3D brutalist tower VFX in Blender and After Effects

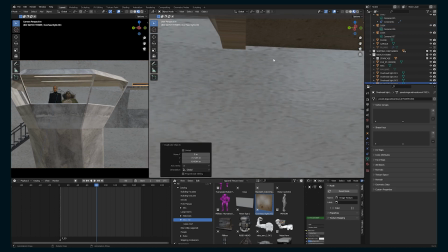So it seems like every time I have a new scene or a new location,
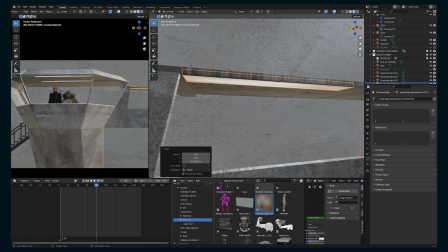it goes faster each time because I've already have this built up library, which is nice.
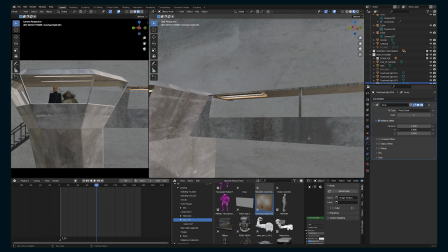But I'm gonna put those up on the ceiling.
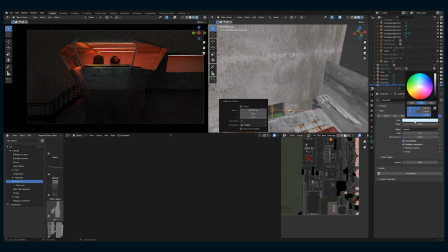I've got this orange light, warm glow inside, but I'm gonna add this blue light for the overall scene.
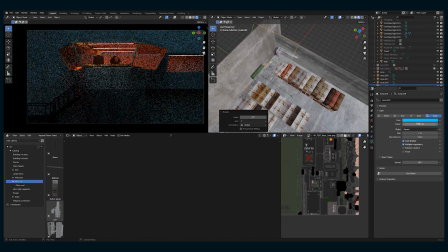So for this shot and this angle, I'm just gonna add this big area light, set it to blue, and that'll give the kind of contrast of colors.
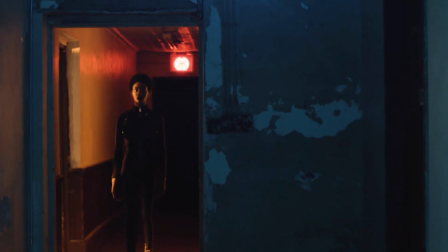And throughout all of our production footage, there's usually a lot of orange lights in the background.
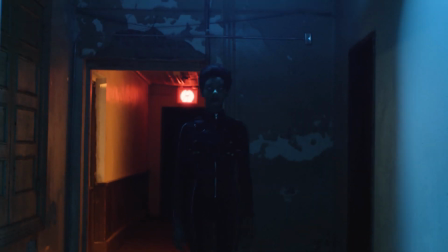And so every time I'm doing a visual effect shot,
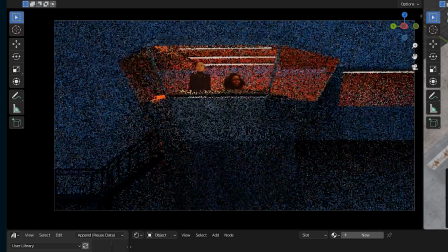I'm mimicking lighting just so that it all feels very nice and cohesive and feels like the same people were lighting these shots as if they're real as they were when we were on set. it.
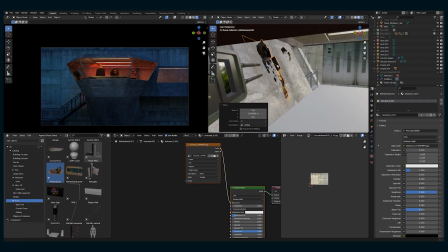Now I'm going to do the fun part, which is just kit bashing and adding details.
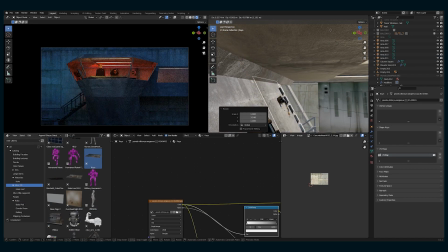And so again, this comes from having done a bunch of different scenes and stuff.
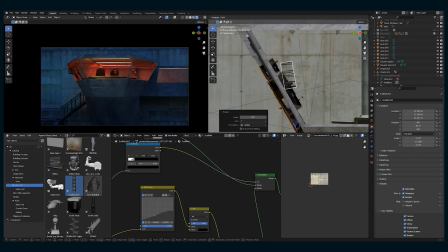And so I have a lot of little doodads and things like this. This is an elevator door.
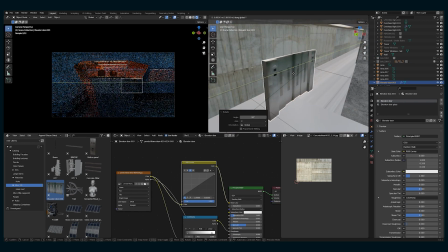I think it's an image texture. I don't know where it's from that I had extruded. So I'm just gonna add that door to the background here.
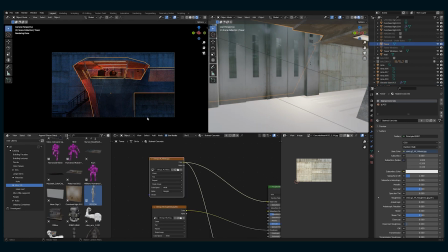So there's another way in and out of this little tower.
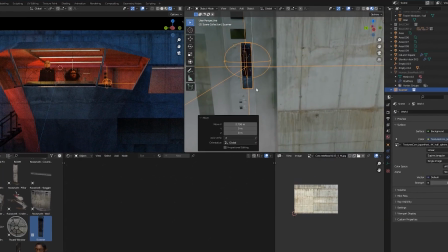This is a 3D scan of an actual prop that we used on set that was kind of this scanner that's next to a door.
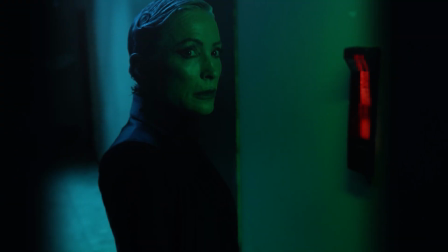So you'll see that pop up in production footage, but also in some VFX backgrounds.
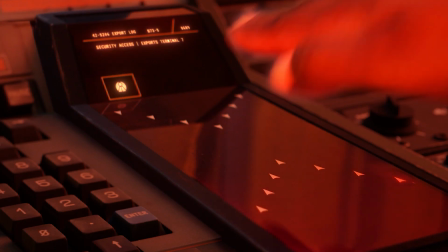And there's also a moment in this scene where one of the actresses touches a hand scanner, and I used the same prop for that as well.
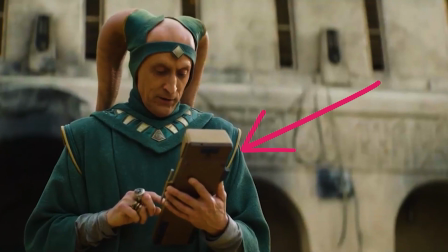Fun fact, this prop was used in Book of Boba Fett as well. It's a vintage bowling game.
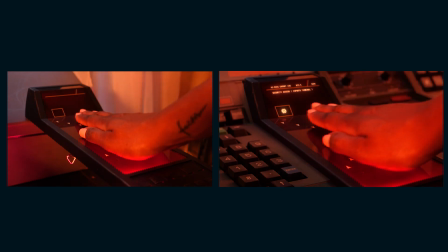I'll do a tutorial eventually on how to do this hand scanner,
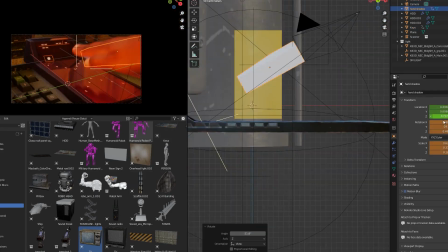kind of mixing this production shot with a 3D tabletop thing, because that was actually a lot of fun and I think turned out really well.
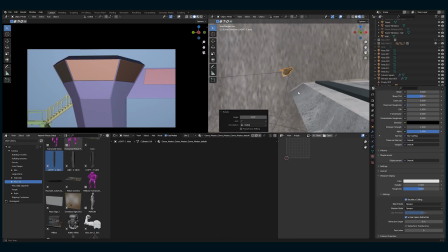I have these models of 3D lights, so I'm going to put them up on the top as kind of spotlights shining down.
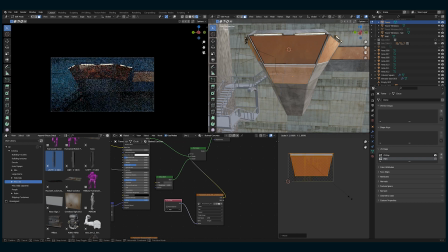Now I'm going to work on the concrete texture of this building. So right now it's just a plain concrete texture that I have, I believe from textures.com.
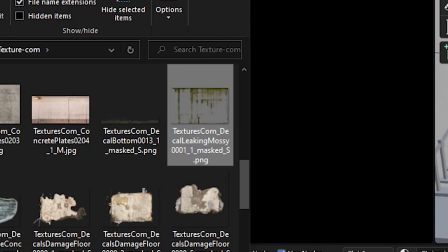So I'm going to take these wet concrete textures, also from textures.com, and bring them in here.
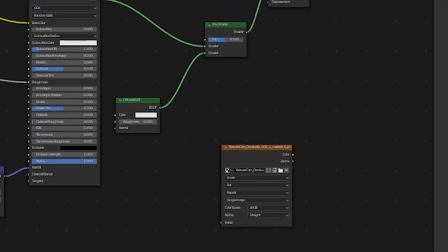So I'm going to use that texture as a factor between the concrete and a diffuse texture that's going to be not very rough,
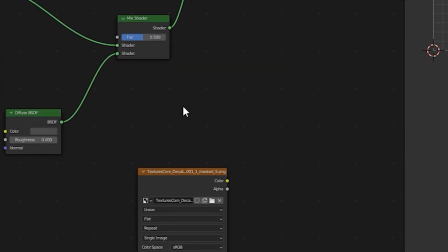so it's a little shiny, so it looks like there's kind of water seepage from all of the edges.
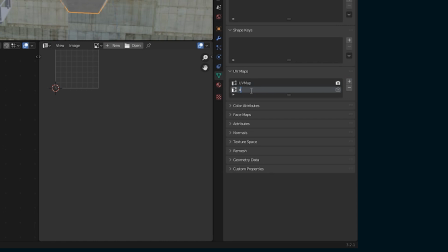When you do this technique, one thing that you'll want to do is go into your UV maps and make a new UV map,
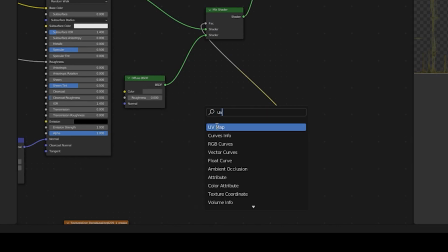add a node for UV map, and then that way you can unwrap each different texture slightly differently.
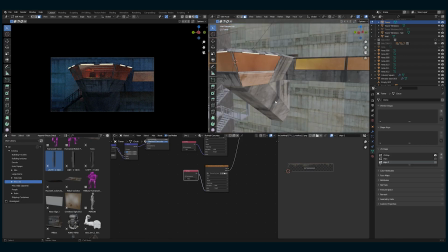So the concrete's gonna stay how it is, but then I can go through and unwrap just the drips and have control on that overlay. So I can take what would be, you know, a repeating concrete texture throughout this entire structure and add some irregularity by having
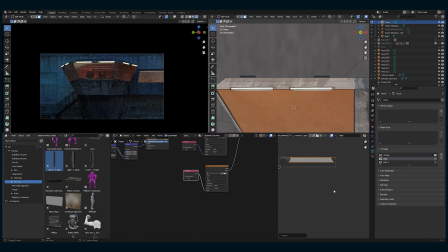all these water drips of different sizes and different scales and offsetting them all. And it's just gonna add a bunch more detail and realism to the model.
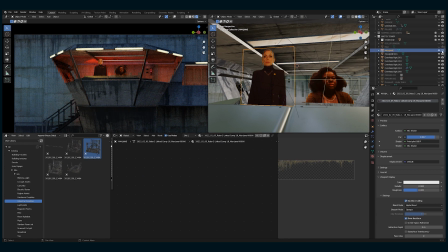Now I'm gonna go through and add some more detailing, especially to the window sill areas. So I'm going to take these window planes that I had and duplicate them, and I'm going to use them to kind of create like a seal for a window.
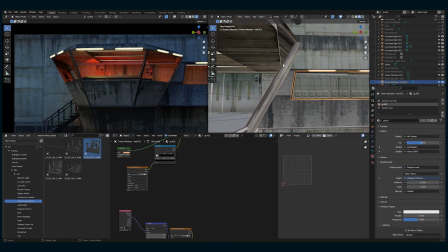So I'm going to extrude in a little bit, make it this dark color, and inset,
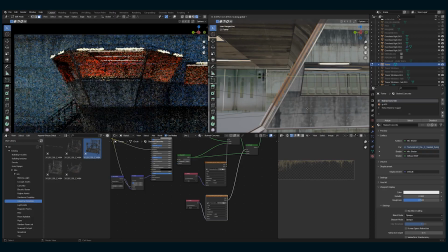extrude it, and just try to create this extra layer within the window, because it's not just glass to concrete.
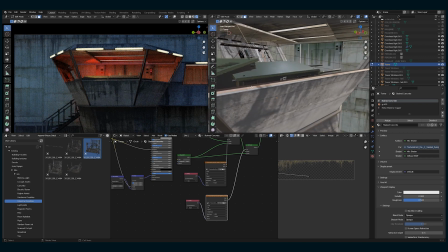There would be some type of rubber or metal seal layer as well. So I'm going to add all of that detailing there.
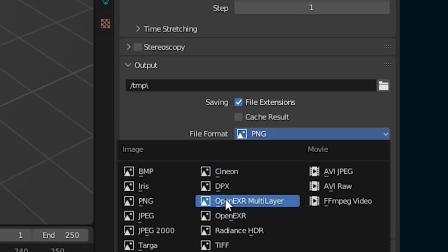When I do a render from Blender, I set it to a multi-layer EXR file, and I set it to DWAB.
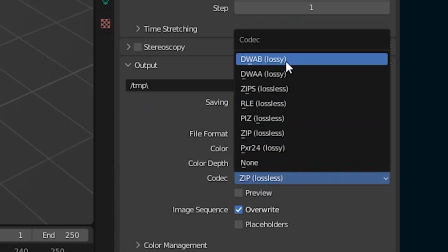It does say it's a lossy format, but the quality is always excellent,
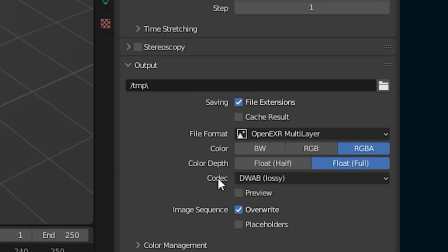and the file size is pretty small and kind of comparable to a PNG sequence.
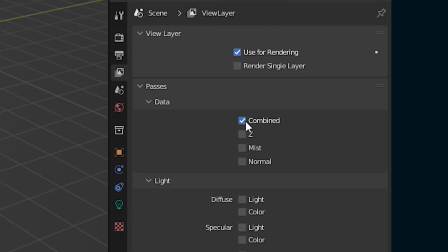And I have the final output, but I also make sure to include an emissions pass and sometimes a mist pass if I need it.
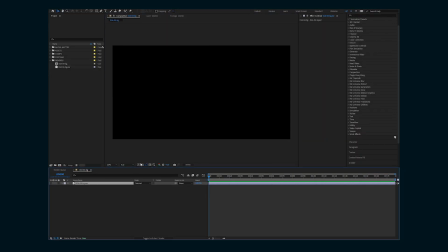When you bring an EXR file into After Effects, it shows up as totally black, and you need to put two effects on it so you can even see it.